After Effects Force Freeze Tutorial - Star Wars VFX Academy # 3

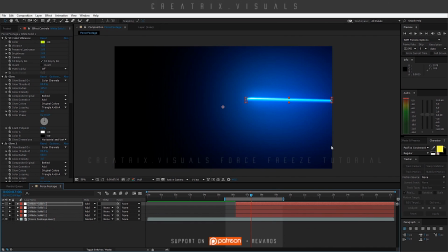8:19 So by isolating them, let's take a look at what we've done. As you can see, if I start moving through,
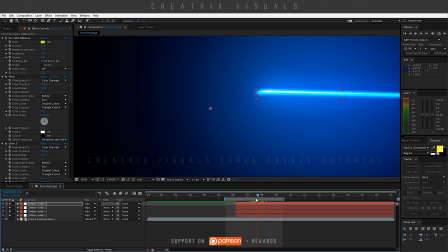8:25 you can see how it moves independently and it creates that frozen kind of thing.
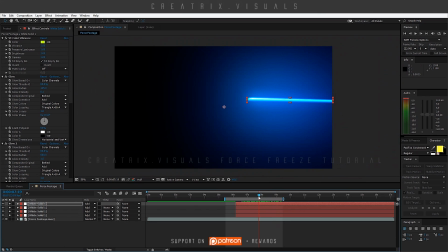8:33 Like something is doesn't let it go, basically, and move like fast, which is cool, and it's gonna help out sell the effect of using the force.
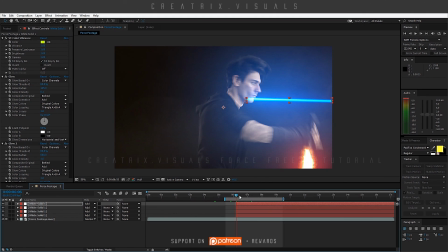8:43 Okay, I'm going to stop isolating them. Now what we need to do before we let it just do its thing is go right there,
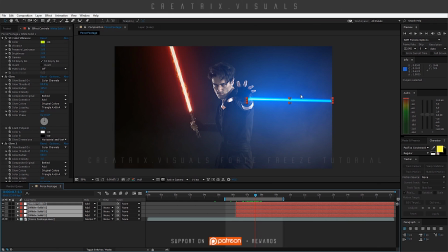8:53 select every layer, zoom in here, let's just change the position to right that point and press P and start putting actual keyframes,
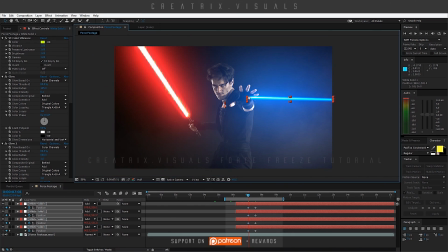9:02 not just the expression keyframes, but like more, and move it towards the center of the hand as we move through. And as you can see, like there, it was supposed to be right there. Now I'm just gonna go 1, 2, 3.
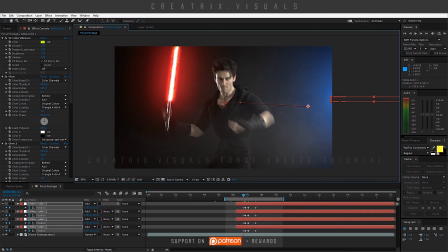9:17 I'm gonna push it back outside the frame at that spot, right there. I'm gonna let the glow show, and I'm just gonna trim the layers to that point. So after that, there's like nothing there.
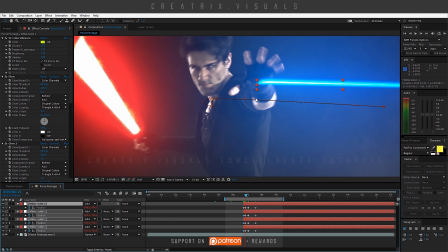9:30 Gonna go through, goes there, awesome. Now what I want to do is have one frame go very close to the hand,
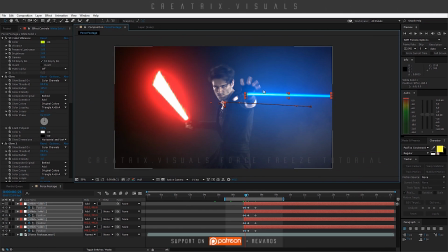9:39 and on the next one I'm just gonna push it off just enough. Okay, let's push it off again. Let me zoom in here because I think I made a mistake with one of those.
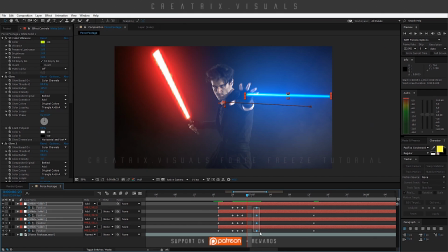9:53 Okay, Let's delete these ones. Scrape through. Now, if I'm not wrong, yes, we have a problem there because of the positioning of this one. It makes the entire bolts go out of frame. So I'm just gonna push this back just enough.
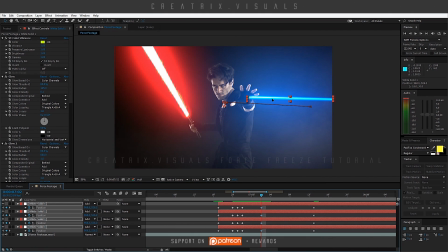10:12 So now that does not happen. Let's put this back down. So basically we wanna go through, and if your hand moves up and down a lot,
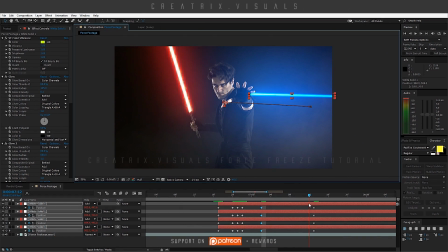10:21 you just wanna make sure that you position the thing on the same level as your hand, okay?
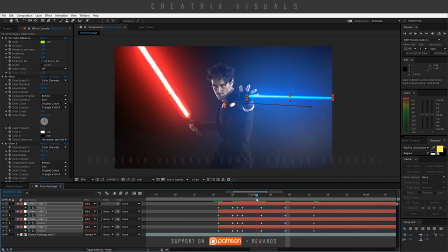10:28 And because it has a dynamic movement, it's not really gonna show that much. There, then it moves down there. Okay.
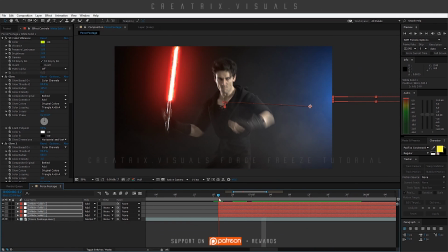10:42 Awesome. So now that that is done, we still need to do some things, because as you can see, the laser bolt looks cool,
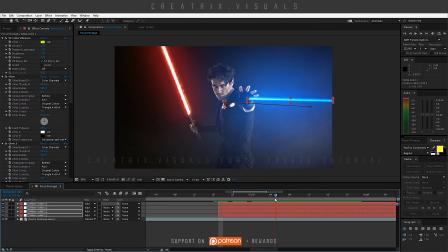10:50 it moves in a cool way, but it's way too perfect because its illumination does not flicker. And this is supposed to be energy that is stopped. So I think by putting on exposure flickering and make it go up and down,
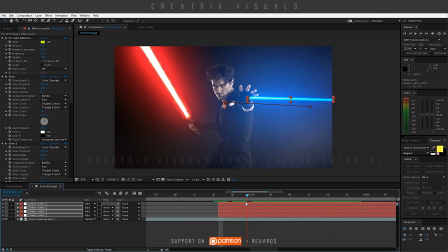11:05 it really sells the effect that this is energy and not a single solid that we just basically painted on top of our clip. So what I want to do is, let's select the first one and go to effects, color correction, and exposure.
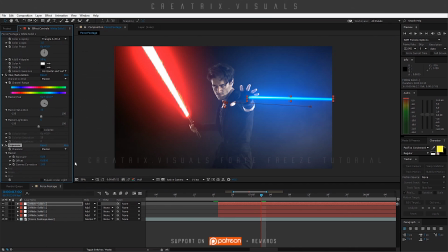11:21 Awesome. And here's what I'm gonna do. I'm gonna go to the exposure amount. I'm gonna hit alt and click, and this one once more opens the expression control. I'm gonna write wiggle parentheses 10, 1, and I'm just gonna close it for now.
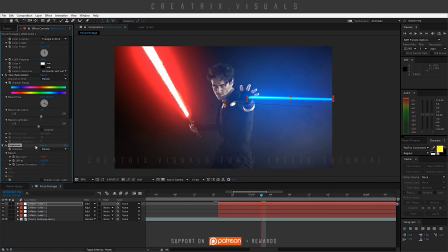11:39 I'm gonna close the entire effect, and I'm gonna go here, hit Control C, and paste it to the other ones. So let's take a look at what we have with this one. If I scrape through the timeline, let me zoom out and actually isolate the clips.
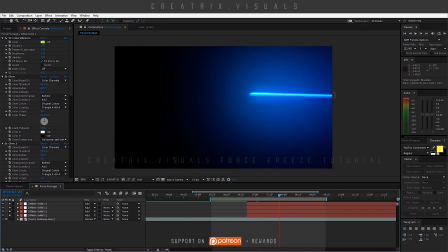11:59 You can see that as I move through, let's change this to quarter for now. As you can see now, the exposure of the entire laser bolt keeps going up and down, and that really sells the effect, which is a pretty cool technique in my point of view.
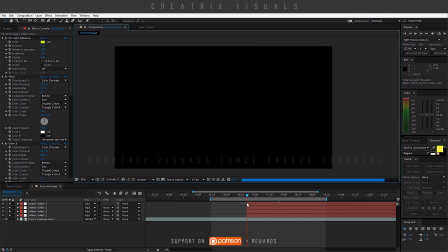12:18 So awesome, now we have our laser bolt, which is cool.